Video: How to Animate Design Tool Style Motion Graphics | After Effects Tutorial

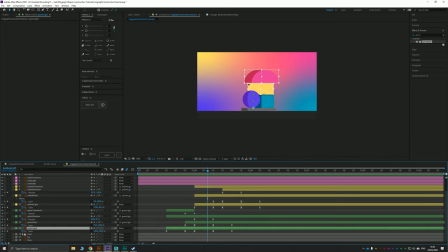I think this shape here I don't like because it's growing way too much. Because it's like 116.
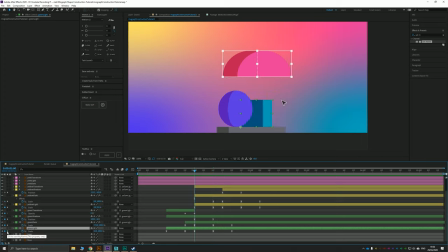Whereas even on its fullest one here, it only went up to 127. So I'm going to just put that down to like 106. And then here it's gone way too small. It should be on 100. There you go. That's why that was looking so crazy to me.
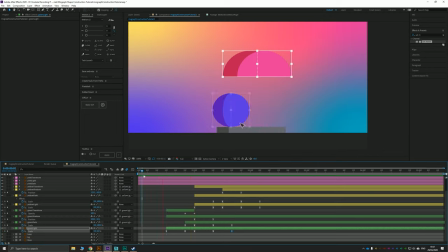Yeah, that's much nicer. Okay. Doop, doop, doop. Looking nice. Okay. Final one, then let's take yellow transform.
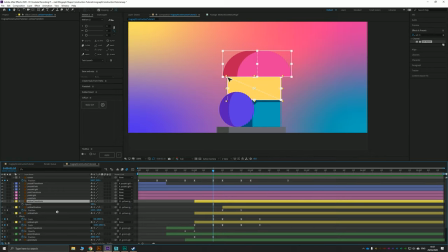And once it's been drawn, we need some keyframes to knock it out of existence. Just make sure that aligns up correctly. So it's gonna fade. Okay, and then the last shape is the pink one.
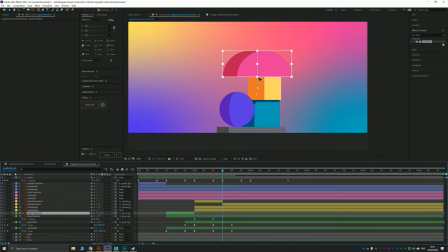Now the pink one's slightly different process because again, the shadow's already here and we really wanna like emphasize its crazy growth.
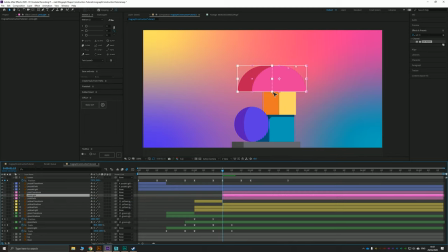So we're going to do the same thing. We're going to take pink light, which this time is above pink dark. So this, in this case, the pink dark is our lowest layer. Yeah. So we need to make sure that that's the one it's all linked to. So we'll take pink light and we'll take pink transform and pin them both to pink dark. We'll take the scale of pink dark and unlink it. And we'll go to 0.
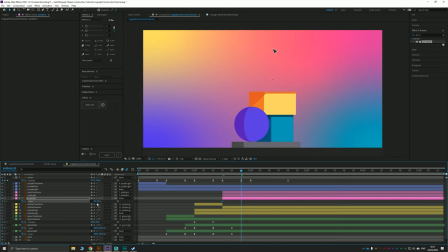Then we'll keyframe that scale, move over 10 frames and start scaling up the Y. Oops, excuse me. We did not pin the
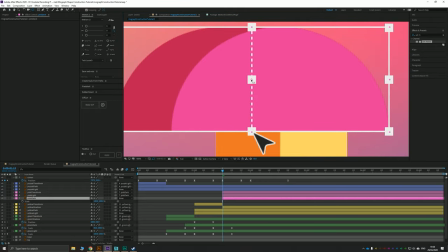anchor point to the bottom middle, which is the first step. I'm a foolish boy.
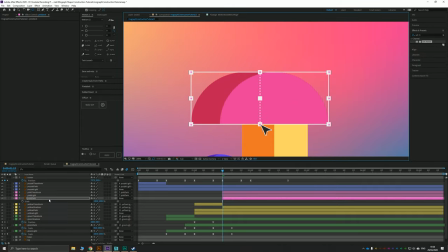There we go. Let's fix that. So we'll take the scale of both of this and turn it down to 0, 0. Keyframe it, move over 10 frames, push the Y point up to the maximum, and we'll just want the X to be just a little bit here.
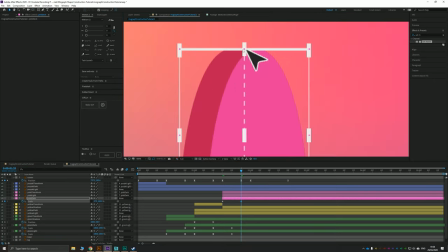Okay, now I'm going to align this like so,
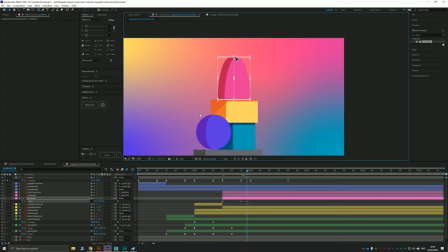and then move over 5 frames and really squash and stretch this one out. Boom. Okay, move over 10 frames.
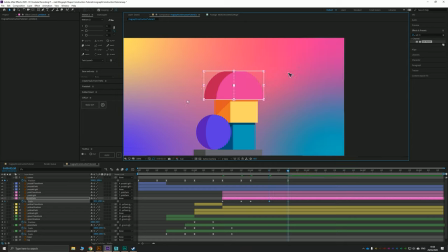Squash and stretch it about 10. Then another 10 frames and we'll bring it back to 100. Okay, same process for this moment.
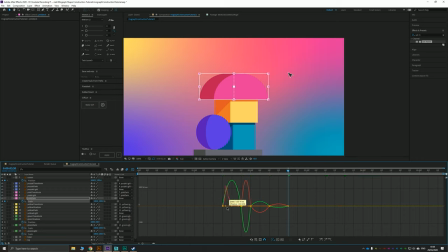But then we want the whole thing to shake because of the emphasis that this pink block has had on the other two blocks. So once we've done this section, which is the same, which I think looks the best.
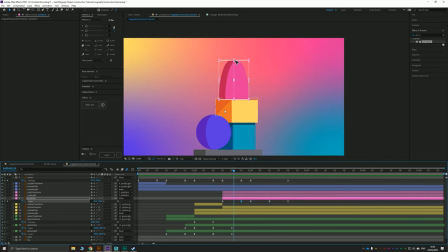Again, as we draw this, zoom. Now the shadow here on this yellow box is actually coming in a little bit early for my liking.
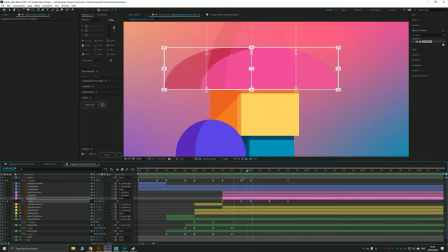I probably want it to come in as it starts to go like that, because otherwise this here wouldn't be casting a shadow here because it's not wide enough. So on this occasion, I'm actually going to take the shadow of the yellow box down here.
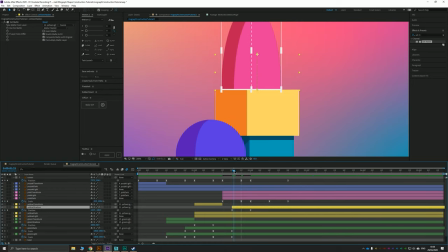I'm just going to push it over just a little bit, maybe to the start point of this. That to me looks more natural. Boom. Yeah, nice. Maybe it can be 5 frames even.
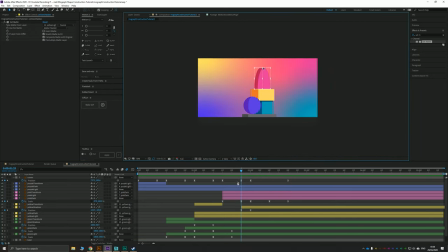Yeah, that looks good. Okay. So then we have our mouse moving away. So that's fine. We've now done all the blocks coming on. Okay, so you can see how that looks all right. Let's quickly take pink transform and the opacity of it and knock it down over those 5 frame period, the same as before.
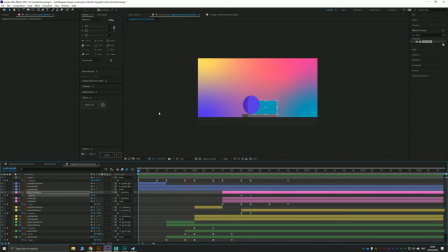But you'll notice the other one had a lot more impact than this.
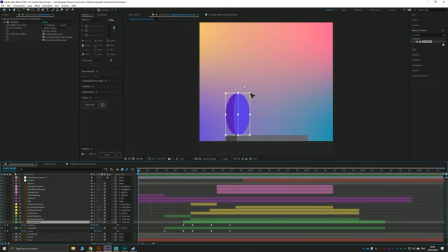Okay, and that's because once the pink triangle was finished being drawn, it pushed everything else.
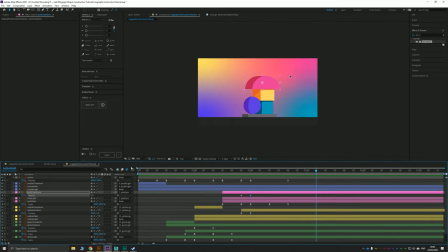Yeah, and this is a really cool thing that you can do quite easily, actually. All we need to do is create a null object that joins all of our layers. I'm just collapsing all of these now, so it's a bit easier to see. Create a null object that joins all of our layers and scales them based on the bottom position of our pink frame.
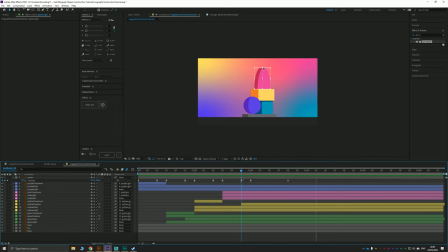Now, if that doesn't make sense to you, don't worry, it will in a second.
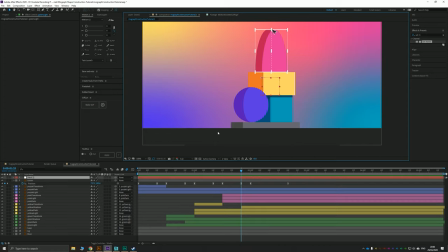First thing you need to do is go Control-Shift-Alt-Y, which creates a new null object, or you can just do layer new null, okay? And that creates this little red square in the center, which doesn't look like anything, but it's just essentially a control thing that we can use to control our other elements.
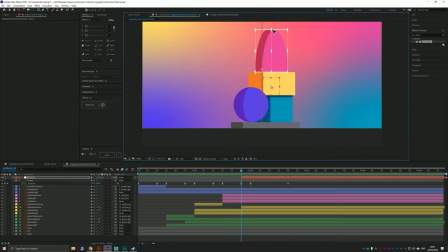We're going to take our pan behind tool and we're going to grab this and pop it at the bottom middle anchor point. And then we'll move our null object down to the center middle of our green block.
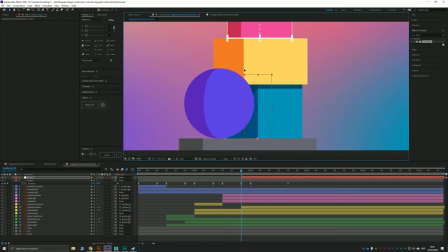Now this next step is not necessary, but I like to do it. I like to scale my null so that it covers the shapes that I want it to scale. Something like this, yeah? And if you want to, you can reposition it so you get an exact scale.
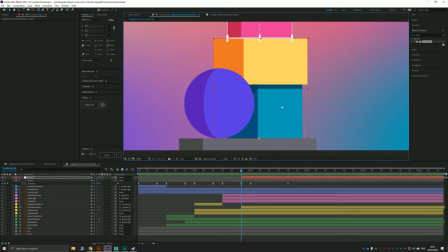You don't need to do this. What it means is if we start squashing and stretching this whilst it's still a small square and it's affecting everything else, it's going to affect things exponentially. We're going to move this square a little bit and it's going to scale these blocks a lot. Whereas if you match it roughly to what you want to scale, then it's going to scale it on almost a 1-to-1 ratio.
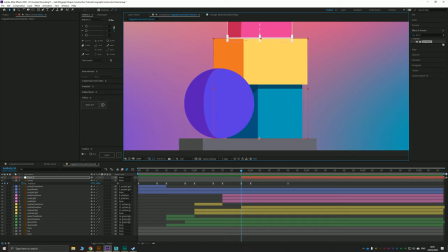So the amount you scale it here will be roughly the amount the blocks actually scale. So we're going to call this pink pin because it's the shape that the pink block dropping is going to affect.
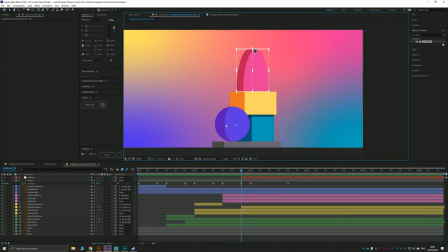Then we want to pin all of the blocks in this stack, not the ball, but all the blocks in this stack to that null object. So we're going to take pink dark. We don't need to do pink light or pink transform because they are pinned to pink dark. So we'll take pink dark and pin it to pink pin. We'll take yellow light and we'll pin that to pink pin.
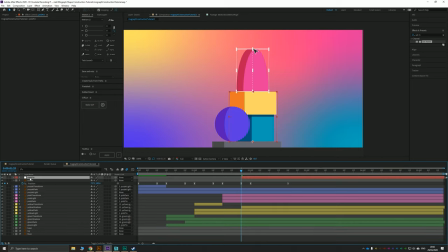And we'll take green light and we'll pin that to pink pin. Now when I affect pink pin, it affects everything.
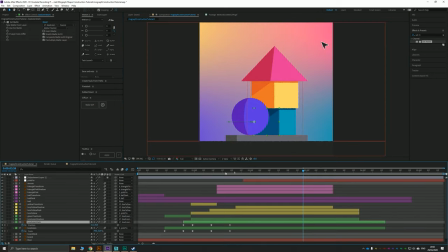Okay, now you can see in the previous one here, I've got the same thing, pink pin. And if I bring up the keyframes for that, you can see that it just follows the pink shape. As the pink shape gets dropped, so let's bring up triangle pink keyframes, okay?
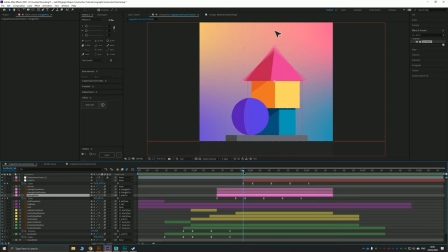Just before that pink shape there finishes its downward movement, that's when the downward movement of this null object starts, because it's going to be influenced by the snapping down of that pink object. Boff, yeah? Like a little delayed. And all it does is just scale down, scale up, scale down, scale up, like we did before.
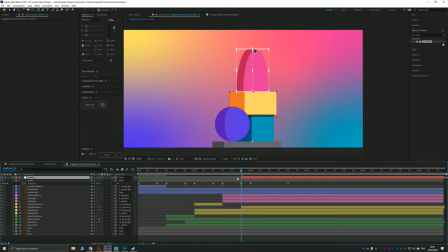But this time it's affecting every other object. So we're going to go to scale keyframes. We're going to unlock those. We're going to keyframe it. Move over 5 keyframes. Now, this time I'm going to just lay them all out because this is not obviously 100 to 100 anymore because we squashed and stretched it early.
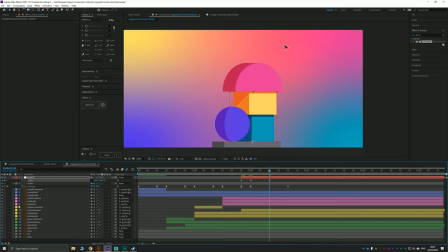So I am just going to come in, and I like this one to be rather jelly-ish. So I'm going to add one more than I did to the others. Just give it a bit of settling time. I'm going to move
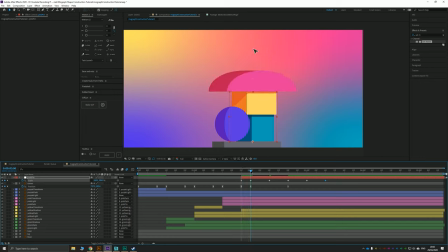to the frame before the last frame of our squash to give it a bit of impact. And then we're going to squash and stretch everything. And we're going to make this really bloomf, quite powerful. Okay. So now we just need to go to this one, squash it up a little bit, take it to this one,
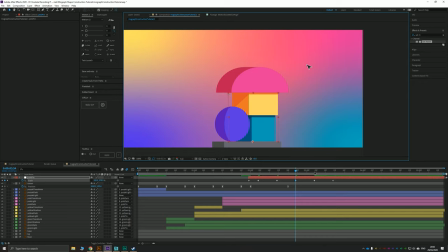squash it down just a touch, take it to this one, squash it up just a touch. And then this last one is the settling frame. Let's take all of these, F9, go to easy ease.
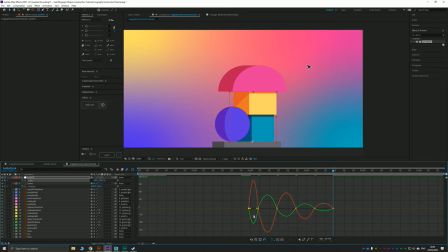Now this one needs to go fast to slow, like the others did, because it's going to get a massive impact. This is actually the opposite movement of the pink's movement at this point, yeah?
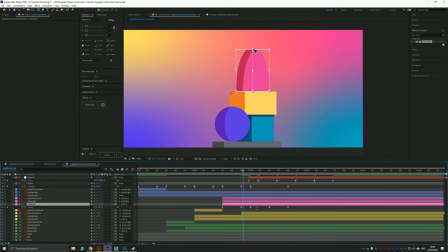The pink movement at this point is going slow to fast, ramping up.
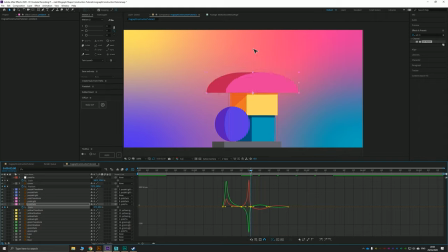But because it's the point of impact is roughly one frame before, as we've seen here, that's when we want the movement to be really fast on this.
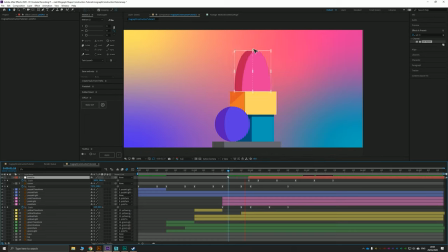So fast to slow, yeah? Boom. Nice. Boom. Now, usually on the rest of these, we've left them, but I'm going to add just a little bit of tweaking to this.
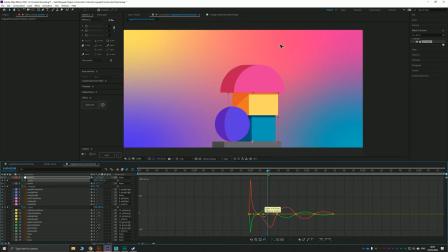So I'm just going to take these and push them just a little bit, at least on these first two. The last two, they will leave practically normal.